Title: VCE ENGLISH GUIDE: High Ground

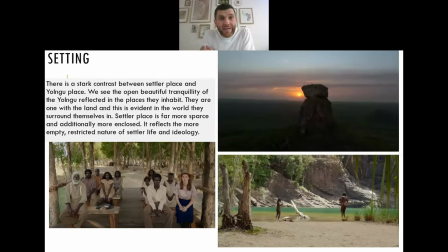1234s
So there's a stark contrast between Settler Place and Yongu Place, and we can really draw a separation between the places that are defined as settlers and the places that are defined as Yongu.
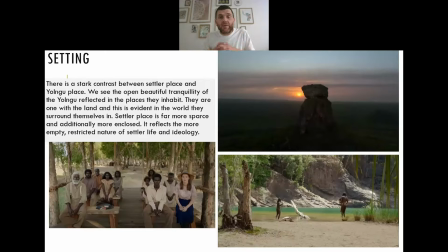1248s
Often we see open, beautiful, tranquil. The tranquility of the Yongu people suggest reflected in the places they inhabit, whether it's in the waterhole or whether it's in the beautiful cave or whether it's in any of the landscapes that are connected to the Yongu.
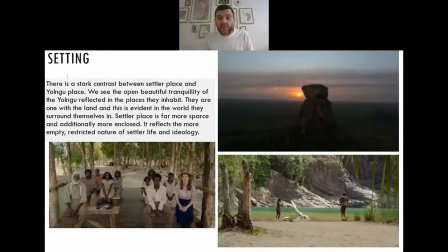1265s
Often there we do see that openness and we do see that beauty and that tranquility. Yes, they're wild. Yes, they are untamed, but there's a beauty about them. This is contrasted when we have a look at settler place. Often settler places are confined.
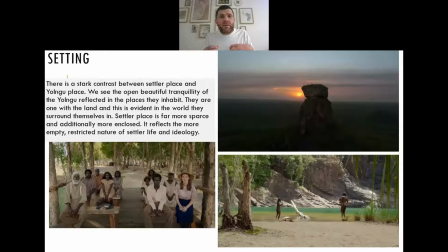1283s
Often they're enclosed. And there's a more sparse nature to them. There's a lack of beauty. We see large portions of land which are cleared by the settlers. So when we're talking about when we're talking about setting, we can really draw this distinction between the two places.
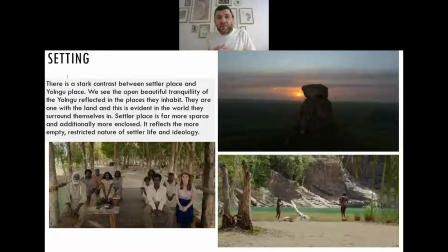1304s
And it reflects the empty, restricted nature of settler life and ideology, whereas the Yolngu indigenous places are often reflective of that kind of that freedom, reflective of that wild and that beautiful nature that they have,
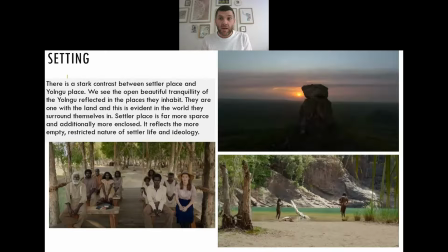1324s
or at least they're depicted as having within the film. So if we have a look at the scenes which are on the screenshots which are on the screen here, we see that the closed church, all
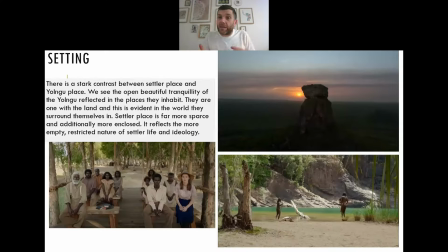1343s
the individuals are organised in a very ordered manner, and really they're very restricted, not just by the ideology that they're being governed by, but also by the setting and by extension of the mise en scène.
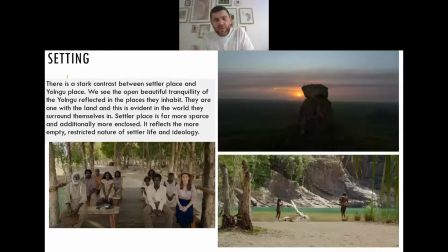1358s
When we see the beautiful waterhole in the second image there, it's kind of the opposite of that. There's a lot more freedom. There's a lot more liberation. There's a lot more ability of the characters and of the actors within that scene to actually be free and to actually kind of express themselves.
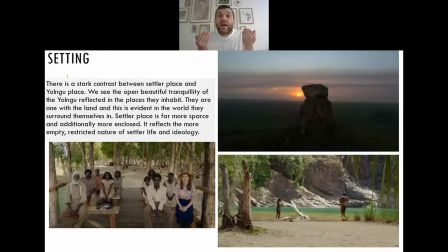1375s
So we can see a stark contrast between how these scenes are put together, settler and and indigenous, and the way that they function for the characters and the way that they function to create meaning. Of course, Numbara Rock, which is that beautiful opening and closing.
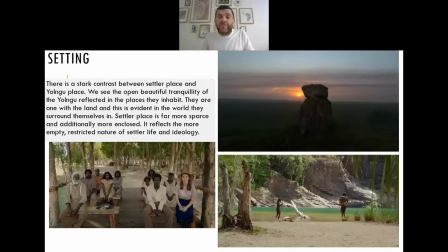1392s
We have that landscape and the drone shot, which just sees it approach. Uh, in both cases, we see that wildness of nature. We see the wildness and the cyclical nature, both of the violence and both of the human persistence.
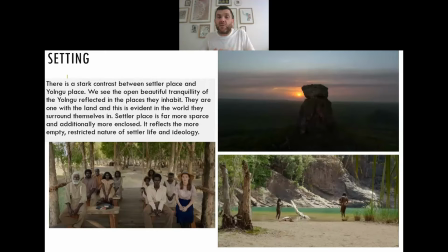1408s
And we see that cycle of grief that's kind of evident and present within the Nimbara Rock, that nature is ever present. It's always going to be there and it's always going to be returned to. There's nothing that these human pains and these human existence can do to stop that.
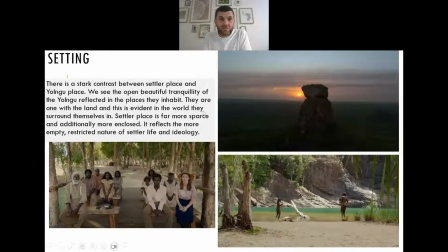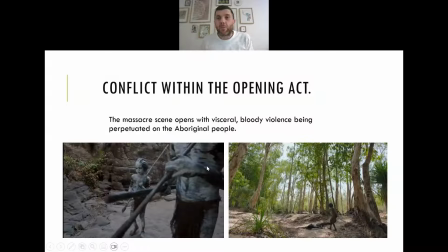1432s
So we see conflict in the opening act. And I want to include this because I think that the visceral bloody violence being right at the start and being contrasted, uh, and we see this oscillating within that first scene. We see uh, we see
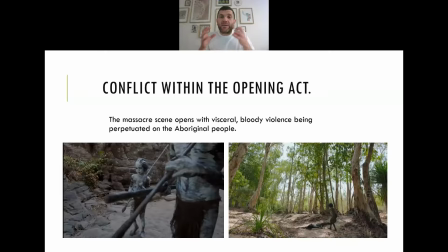1450s
Gujuk and we see Bewara doing the kind of their very paternal training scene where they're talking about their culture and they're talking about the totem, they're talking about this spiritual connection.
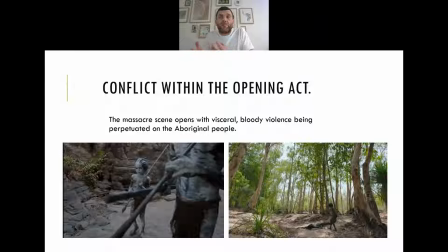1462s
And we see this oscillation between that scene and then the hooves of the horses riding in at the start of the massacre. And we see the beauty of their culture, the beauty of their spirituality, contrast with the bloody nature of the conflict and the bloody nature of the massacre. And it's really quite confronting.